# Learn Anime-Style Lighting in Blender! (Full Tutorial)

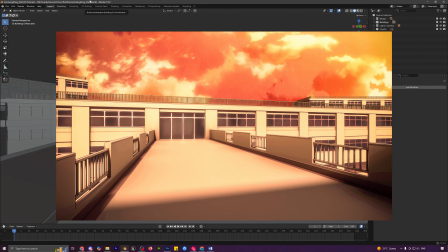I created this anime style sunset scene in Blender and I will show you exactly how.
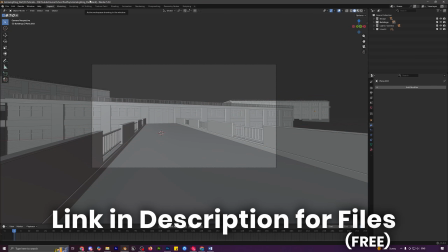I've already prepared a clean base scene with all the modeling and texturing done so everyone can follow along from scratch.
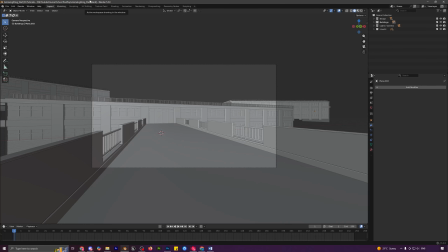And if you want to learn how I did the modeling, materials and everything for the school rooftop scene, I already have a full step-by-step video for that on my channel. But right now, let's learn how I did this classic anime style lighting. Alright, so let's start by going into the rendered view mode first.
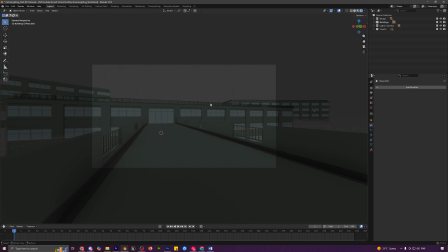And our scene is pretty dark because it does not have any lights right now. So just press Shift A and start by adding in a sun lamp.
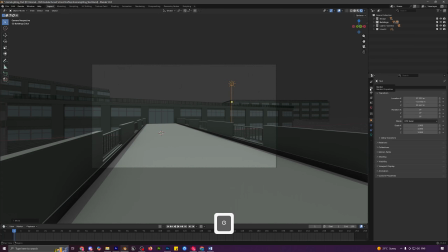This is going to be basically our primary light. And I will also come in the render properties and change the render engine from EV to cycles.
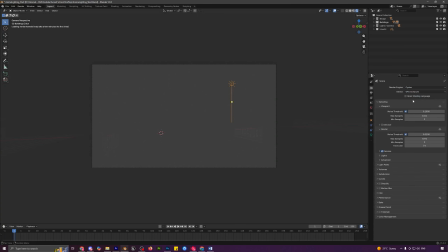You can also set the device to GPU and enable denoise.
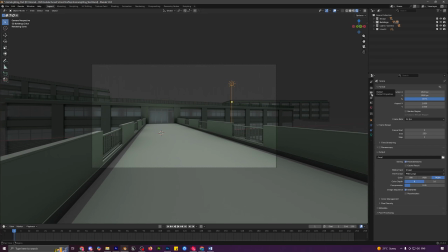Another thing that I will do is I'll come over here in output properties and just enable render region.
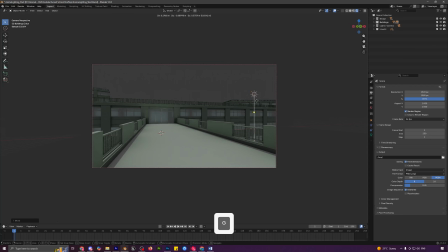This will basically help us to only focus on the area that will be rendered. Now you can select your sun lamp, press R then X to rotate it on the X axis. I'll also press N to bring up the sidebar and now you can press R then X, rotate it like this,
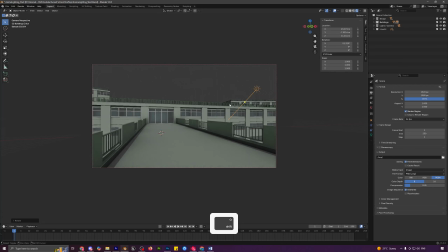somewhat around here to get like a proper angle for your light. Maybe a little bit like this as well. So press R then Z and rotate it on the Z axis. And yeah, that's a pretty good angle. Now what I will do is I will come over here in the object data properties of our light.
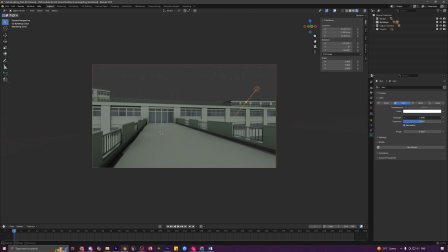And now I will first increase the strength to something like 6 so that it is pretty bright.
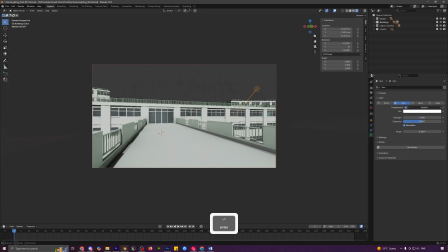And next I will enable temperature, which can basically control how cool or warm your scene is. So if you increase it, you will get like these bluish tones. So I want to decrease it because it is like a sunset scene. So we can set it somewhere around 4000. You can also play around with this angle value, which will basically control how sharp your shadows is.
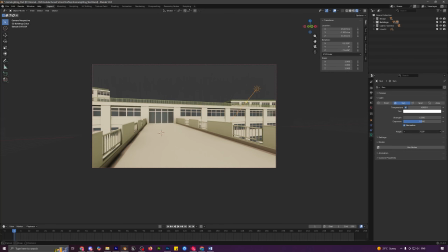So we don't want them like absolutely sharp. So somewhere around like 4 or 5. I think this much is pretty good. Next, what I will do is I will also select the tint and you can control like the overall color of your like the sun lamp.
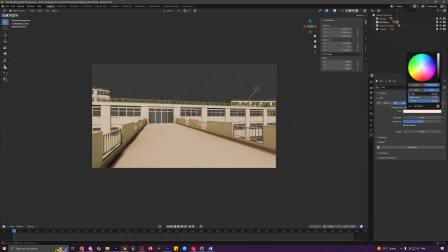And I think somewhere around here is fine with like reddish or yellowish tint. Yeah, that's pretty good to give it like a sunset type of vibe. Another thing that I will do is I will add some shadows in our scene to create like some type of contrast.
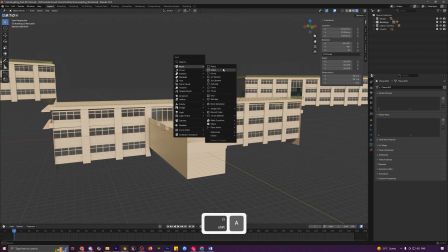So you can press Shift plus A and add in a cube. Press S to scale this cube up.
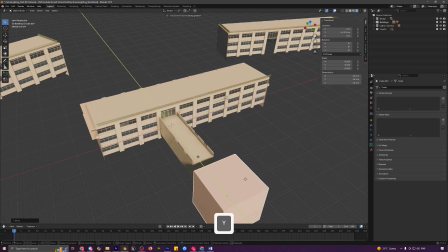You can now press G then Y and move it back right over here so that we can like cast some shadows right over here on this area. Now press 0 to view through your camera.
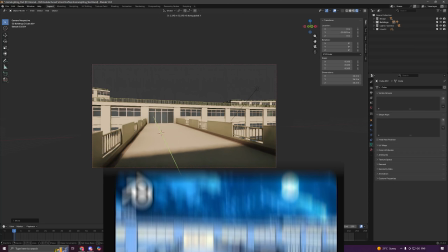Press G then Y and like move it around till I think here is pretty good.
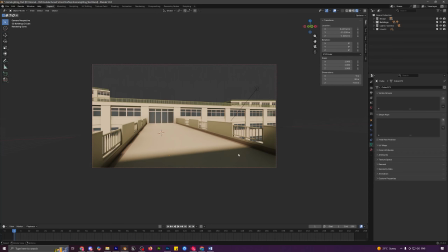Now, as you can see, we get like really harsh shadows right over here.
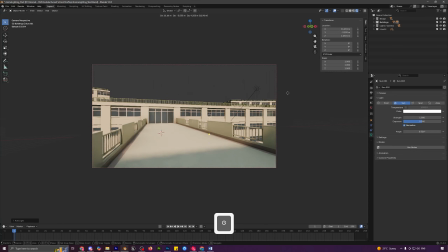So to counter this, we can press Shift A, add in another sun lamp, which can act as a secondary light so that we get like a little bit lighter shadows. Now you can press R then Y to like rotate this light up a little bit and we do get like some shadows over here.
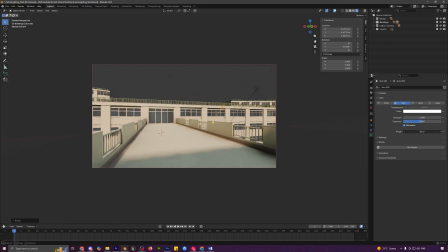And now I will just increase the angle so that they are like really soft, something like this. Now, obviously we need to change the color to again something yellow or like red so that it does feel like a lot more like a sunset. You can make it a bit darker as well so that it does not make it like too light.
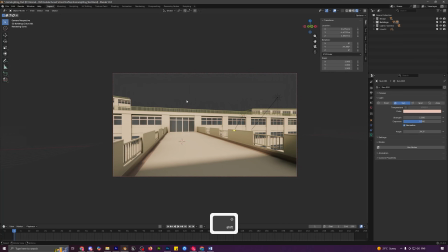Yeah, I think this feels pretty good to me. With this, I think the next step to do is to add like the background.
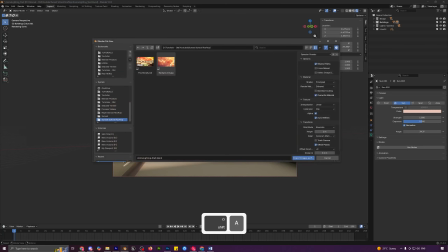So you can press Shift A, go into image, select a mesh plane, and over here you can just open up this background which I have added in the link in description. So you can get that, scale it up,
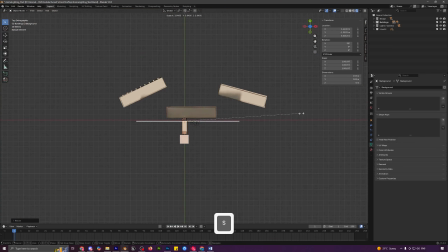and first let's press 7 for top view and we can scale it up a bit and move it behind our both the buildings,
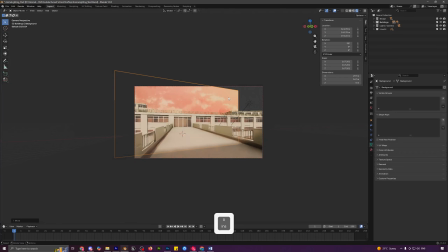so somewhere around here. Now you can press 0 to once again view through your camera, press R then Z,
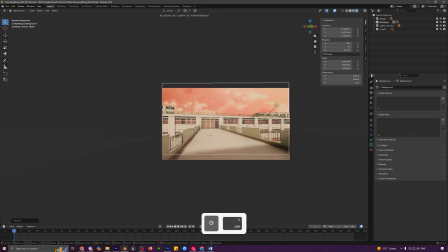rotate it up like this and just scale it up and completely fit it within the camera like this. And already you can see the scene looks much better, but the colors look all weird. So let's fix that first.